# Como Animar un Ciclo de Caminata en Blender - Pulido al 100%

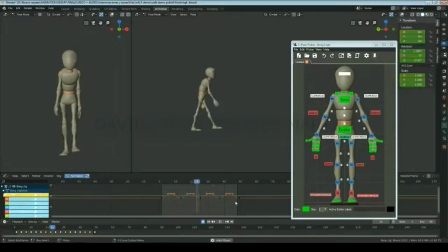3470s
Moviendo las curvas del editor gráfico podrás modificar rápidamente el ciclo de caminar y transformarlo con gran facilidad.
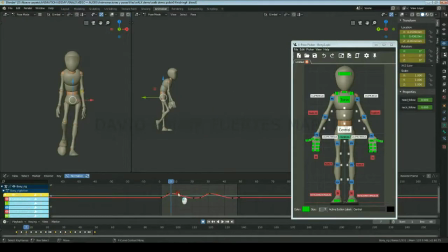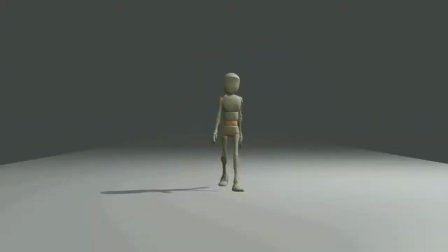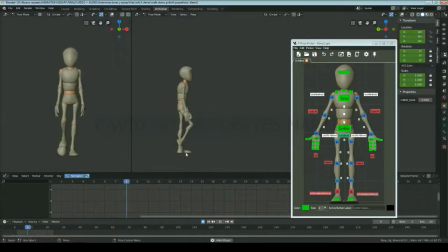3506s
Por ejemplo, si quisiera hacer que el personaje fuera un gigante, que por lo tanto pese mucho,
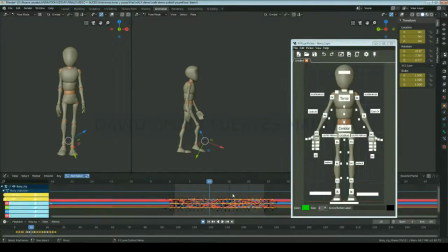3512s
lo primero que haré será reducir bastante su velocidad, utilizando la herramienta de Scale para escalar todas las curvas del Graph Editor. En este caso extenderé los keyframes 12 fotogramas, hasta el fotograma 37, para asegurarme que a todas las poses se les añade el mismo número de fotogramas entre medio,
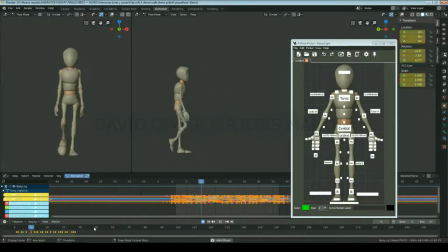3530s
2 en este caso, por lo que ahora el ciclo será un 50% más lento.
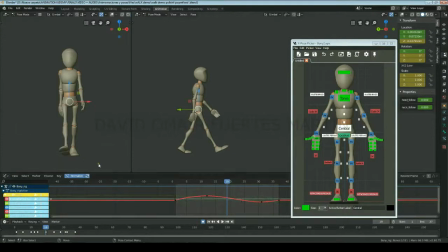3535s
También aumentaré levemente el movimiento de lado a lado del control central, puesto que al ir más lento necesitará transferir en mayor medida su peso sobre la pierna apoyada, para que así le dé tiempo a mover la otra pierna hacia adelante.
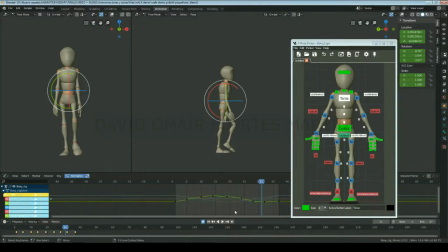3549s
También aumentaré levemente las rotaciones del torso en el eje Y, para así transmitir que necesita utilizar en mayor medida la fuerza del torso. Y por los mismos motivos, aumentaré ligeramente los movimientos de los brazos, tanto en el eje Z como en el eje X.
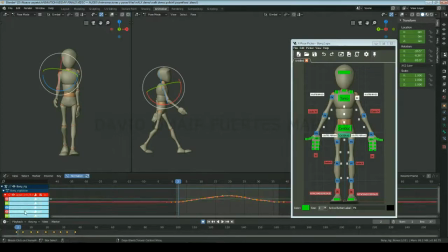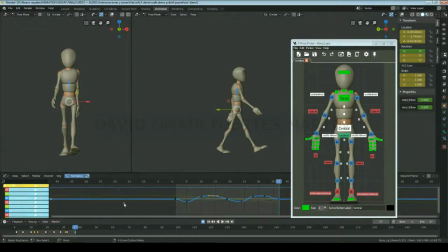3586s
Y, para darle realmente una sensación de un mayor peso, modificaré el spacing de los movimientos verticales del control central, para que en lugar de moverse de forma muy fluida hacia arriba y hacia abajo, suba de forma lenta y acelere más en la caída.
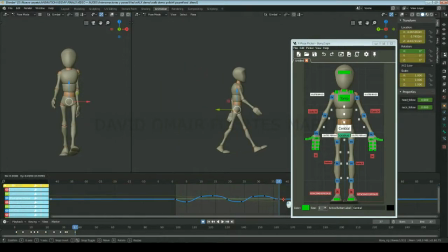3601s
Para ello, iré LG Z Location del control central y en los keyframes de las poses de contacto, cambiaré las manillas a Free y las verticalizaré. Y agrandaré ligeramente las manillas de los extremos de arriba y abajo para favorecer la pose alta y la pose baja.
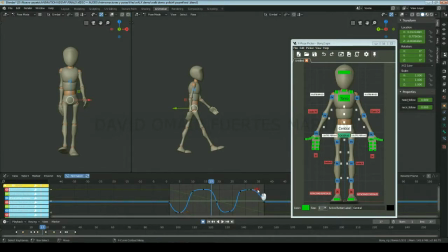3619s
Y puesto que pesa mucho, le costará más frenar el movimiento hacia abajo, por lo que tardará más fotogramas en asentarse y poder empezar a moverse hacia arriba de nuevo.
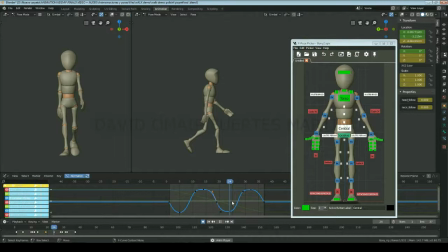3635s
De esta manera transmitiremos un mayor peso, puesto que se levantará de forma lenta y bastante uniforme, en cuanto esté llegando al extremo alto empezará a reducir su velocidad hacia arriba y seguidamente la gravedad empezará a hacer efecto,
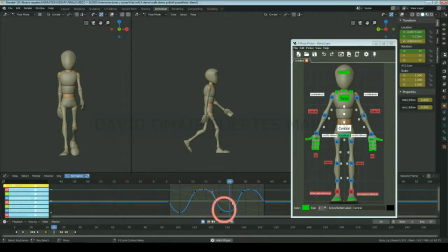3648s
por lo que empezará a cambiar de dirección hacia abajo, y al chocar contra el suelo de forma más acelerada dará la sensación de una mayor fuerza.
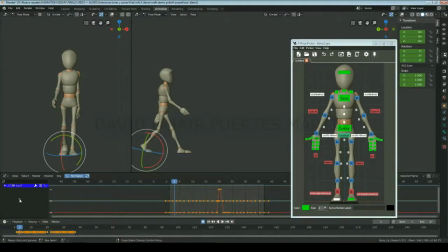3659s
Por último ajustaré los pies para que estén completamente planos en el suelo dos fotogramas después de la pose de contacto y puliré los pops que hayan aparecido en las rodillas.